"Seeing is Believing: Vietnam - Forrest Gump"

Well, the Vietnam sequence has an awful lot of material going on in it.
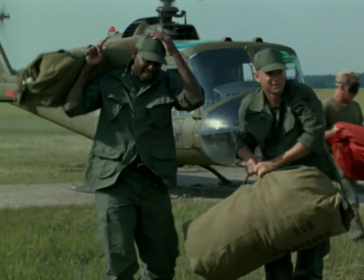[0:06]
The opening scene to the Vietnam section, basically, Tom lands with Bubba.
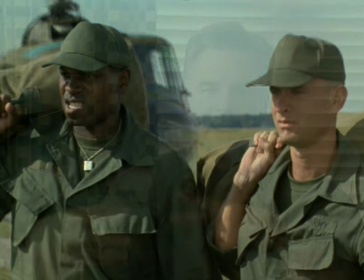[0:13]
They come off the helicopter, and we follow them up and around,
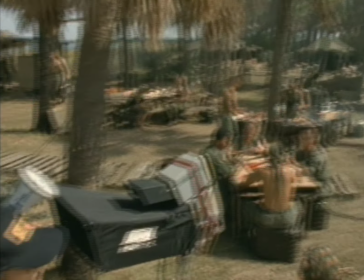[0:18]
and there's this is like the classic Bob scene, where you're fed a lot of information and get a real sense of where you're at quickly.
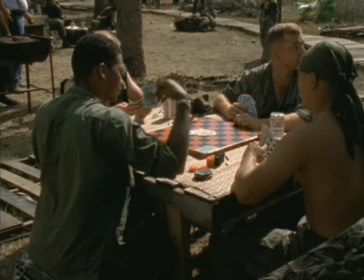[0:25]
And he gives you, what Bob's great about is, I don't know how he can do it,
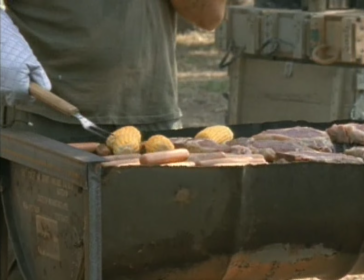[0:29]
he choreographs a scene where he just feeds you these little pieces just right when he wants you to have them.
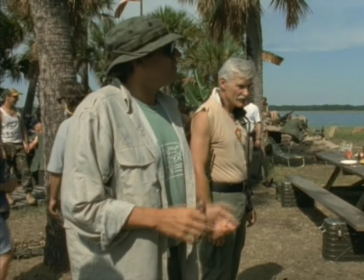[0:34]
And he's a master at that.
Right, all right, so yeah, all right, you're showing him, let's do that.
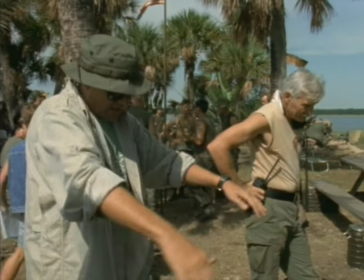[0:39] Come on out here, now bring this act out here.
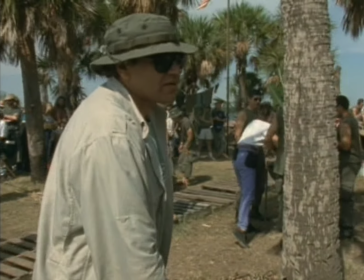[0:43] Right, and move this whole thing out here, and the rest of you guys are gonna be sitting around, motivating these guys.
So we come around, and these helicopters go blasting in the background. So essentially, we had,
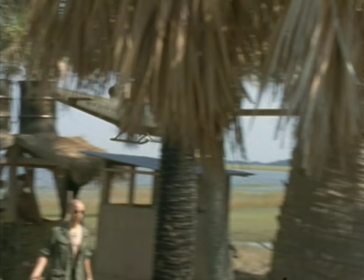[0:57]
I believe, 2 or 3, the most foreground helicopters came through on that to give our camera guy the move that he needed. Then, at the same time, while they were shooting that, I had a camera that's behind, I don't know what it is, a bunker or something that's in the shot, and I'm down there with my camera,
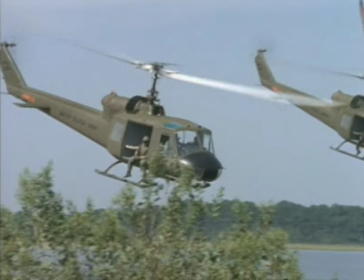[1:14]
we had some other cameras, and we're shooting telephoto shots of the helicopters flying and getting different pieces of real helicopters.
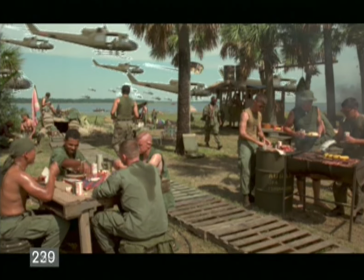[1:21]
Then we took all of that stuff later and composited them into the shot and animated them flying through, but they're not 3D CG elements, they're real helicopters.
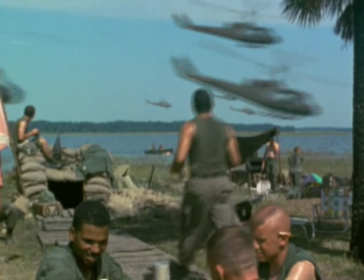What I think is kind of a cool beginning to this scene is we're following Tom. We was talking about all the different rain you go through in Vietnam.
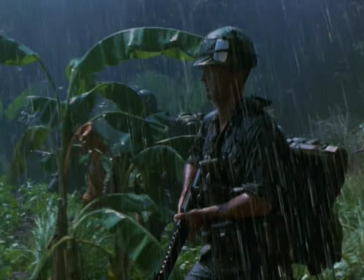[1:47]
We come around with Tom, and it's really dark, but it wasn't dark, it was bright sun, so we made it look dark and moodier.
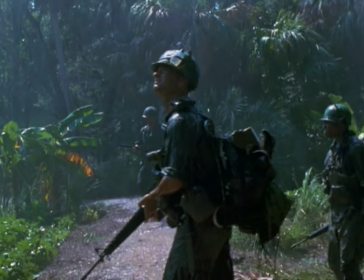[1:54]
Comes around, the rain stops, and the sun comes out. Well, we caused the sun to come out, got rid of the rain, and then that's when the tracer fire starts, because there's one brief animation where the guy in the foreground gets hit, and all hell breaks loose.
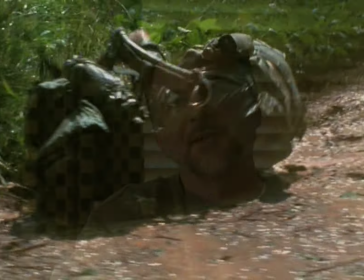[2:09]
We got this tracer bullet material, and basically we were shooting it at the camera to see what it looked like. See if we could even use it, the real thing. Well, we couldn't use the real thing because it went by so quick, but it gave us a sense of the feel of it and the reality of it.
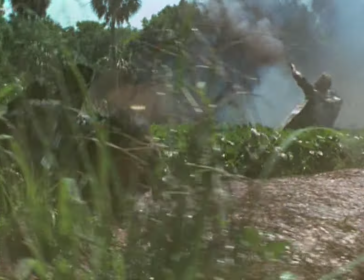[2:27]
That was all animated in, basically, into the shots looking at the jungle, and all the stuff's flying right by your face.
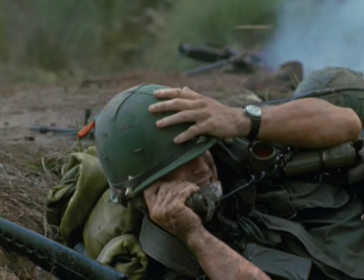[2:34]
It's hitting, there were bullet hits on plants and things that we would line up to, so it would hit just at that moment.
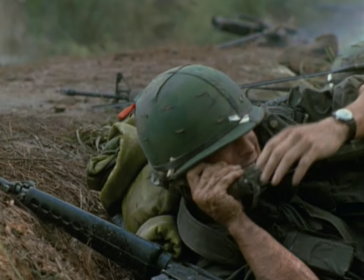[2:39]
Boom, boom, boom, boom, ripping stuff apart.
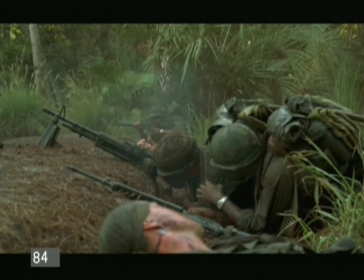[2:41]
There's a couple of guys on a large gun that get blasted away while Gary's yelling orders to everybody, trying to get everyone to do their job.
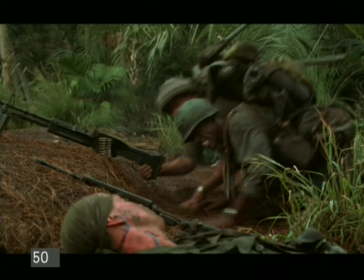[2:49]
And what we did is we shot our actors on this thing blasting away, and they were wired from the back.
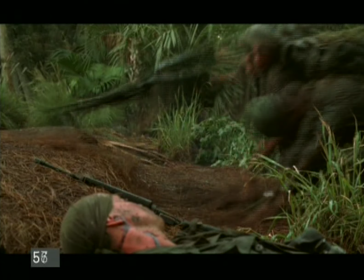[2:56]
So at a certain cue, they were jerked out of the shot.
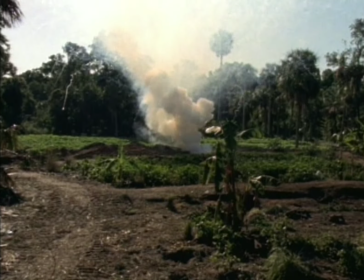[3:00]
We started off by shooting a fireball element or two, some explosions, I think at different speeds, just this pyro blowing up, and I think we might have had wind kicking it up a little bit. We shot, I mean, unfortunately we didn't have quite the right materials, but we set in these pretty lame-looking dummies that we had,
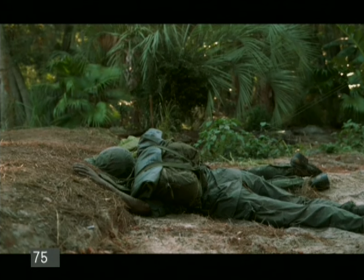[3:20]
and also pulled them out with wires, and basically when we pulled them out, just pieces flew in the air. Then using that, we started layering in what happens to these guys, and this is essentially what split screens have come now, which is a very complicated version of what split screens were 30 years ago, which is, as the guys are shooting and they start to get pulled away, well, we start to paint in using the Inferno,
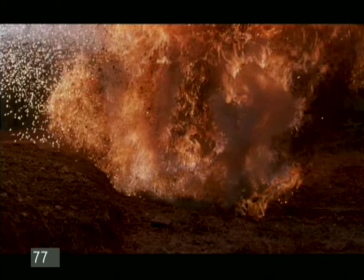[3:44]
basically, a high-speed compositing system, and we started bringing in the fireball effect. Well, as that comes in, you start manipulating the guys as they fly back, how much of the flame is covering them up. So you start painting some of that flame in front of them.
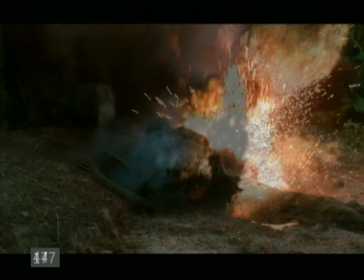[3:58]
You start using some of the dummy material where they start to come apart. So it's just a subtle moment where things are starting to move in ways they shouldn't move on human bodies.
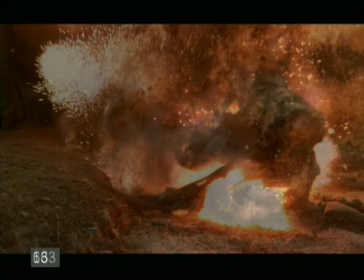[4:07]
And then the flame takes over the whole thing.